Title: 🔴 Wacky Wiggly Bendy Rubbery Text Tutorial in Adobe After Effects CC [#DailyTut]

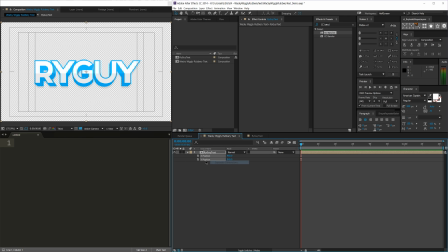So to make it easier on things, I'm gonna separate our dimensions here to the X and Y. And I'm basically going to keyframe the Y position and move about, 30 seconds. And then move it up right there.
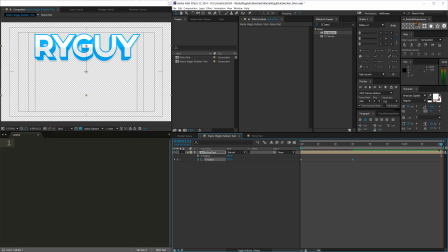And then go to about, the end, in my case being about a minute and a half, or a second and a half, sorry. A minute and a half would be insane. And I'm going to go back down to its original starting position of 540 pixels.
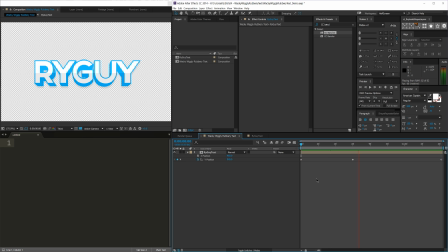So as you can see there, we have our movement. And when I RAM preview this back, oop, is it not doing anything? Or I don't think our middle keyframe stuck. Let me redo that. So when we play this back, it's of course linear. And
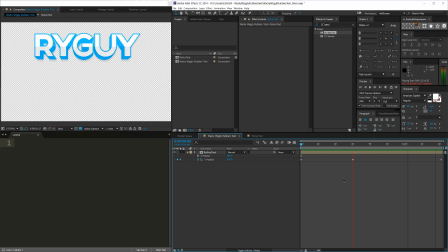we want the movement of our text to match the feel of the effect we're putting on it. So we want even the movement to resemble something elastic and rubbery. If our movement doesn't match that look and feel,
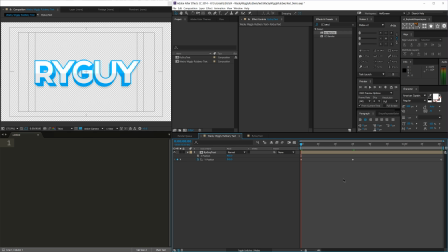the CC bend it, which is what will make the text bend, it will feel really out of place. In order to kind of really sell this effect, you have to have everything match the same feel. So before we apply the bend, we need to make the movement itself look kind of elastic and rubbery.
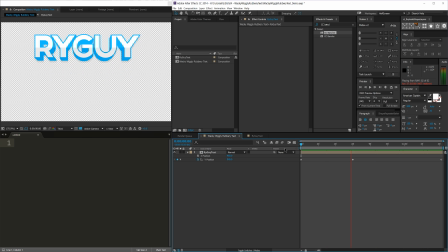Right now it's linear, and it just looks like it's someone's like putting it up and down on a forklift, which is not what we're going for. We're looking for like more of a rubber bandy type feel. So in order to do that, we need to open up the graph editor. So I'm going to select all of our keyframes and press Shift F3 to bring up our graph editor.
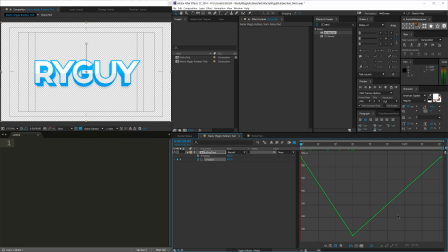Or you could click the graph editor icon up here, whatever suits your fancy. I'm more of a keyboard shortcut kind of guy. And we're going to select our middle keyframe here. And don't worry if you don't know how I'm or why I'm doing this,
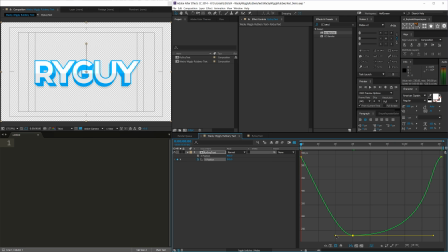mainly because I've worked with the graph editor for a long time, and after you do that, you kind of just get a feel for how different curves look and feel. So like this will be kind of more of an elastic enter in fast, slow down, and go up.
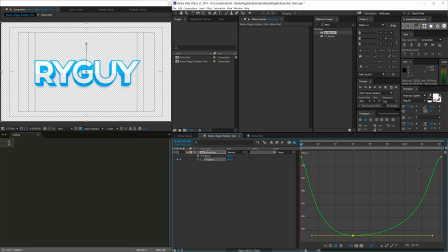So if this feels out of place for you, don't worry, you can just copy my graph for now. But I do recommend that you play around with moving some layers, positions, and messing around with the curve editor to really get a grasp on how different curves look.
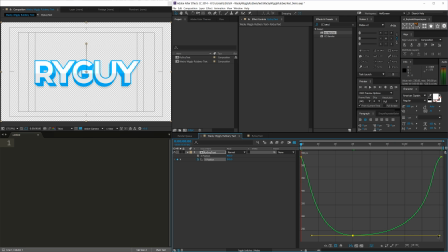You won't understand right away, but the more you do it, the better you'll get. And it's probably one of the best things that you could practice. So I'm press Shift F3 to get out of that again. And we're going to preview how this looks. And that's kind of rubbery,
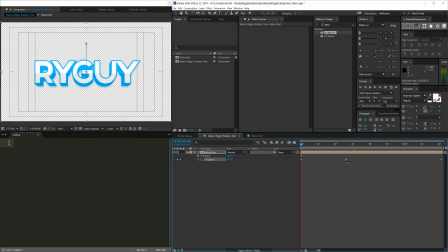almost to where how I want it to feel, but not exactly quite there, and I'm not sure why. Let me play it back a few more times. So it goes up and then kind of eases down like that, and I think I know why.
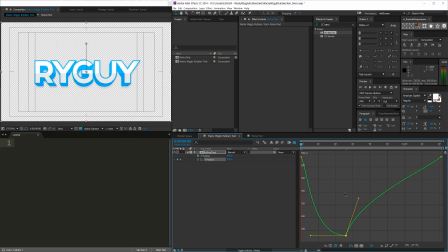I think I want this guy to be fast in and this guy to be like this, kind of ease in and ease out type thing.
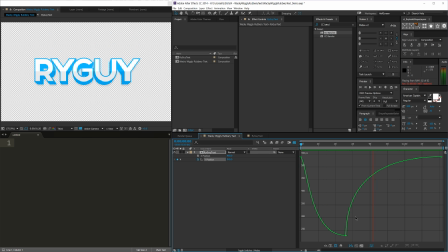So let's see how that looks. I think that's a little bit too much of an ease. Let's kind of give it a little bit of a start up there, but then let's let this guy come all the way in.
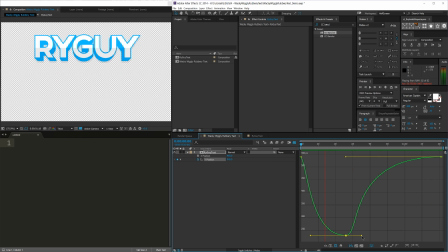So like that. Let's see how that looks. Yeah, so that looks kind of rubbery and elastic, and it'll be perfect for our bend it. Cool. So now we have finished with our movement, and it looks like it'll match pretty well.
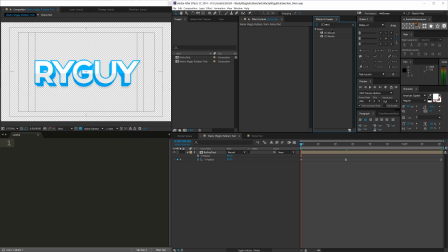Go ahead and save here, because that's important. I'm going to apply CC Bend It to our text here. You'll see it cuts it off right away.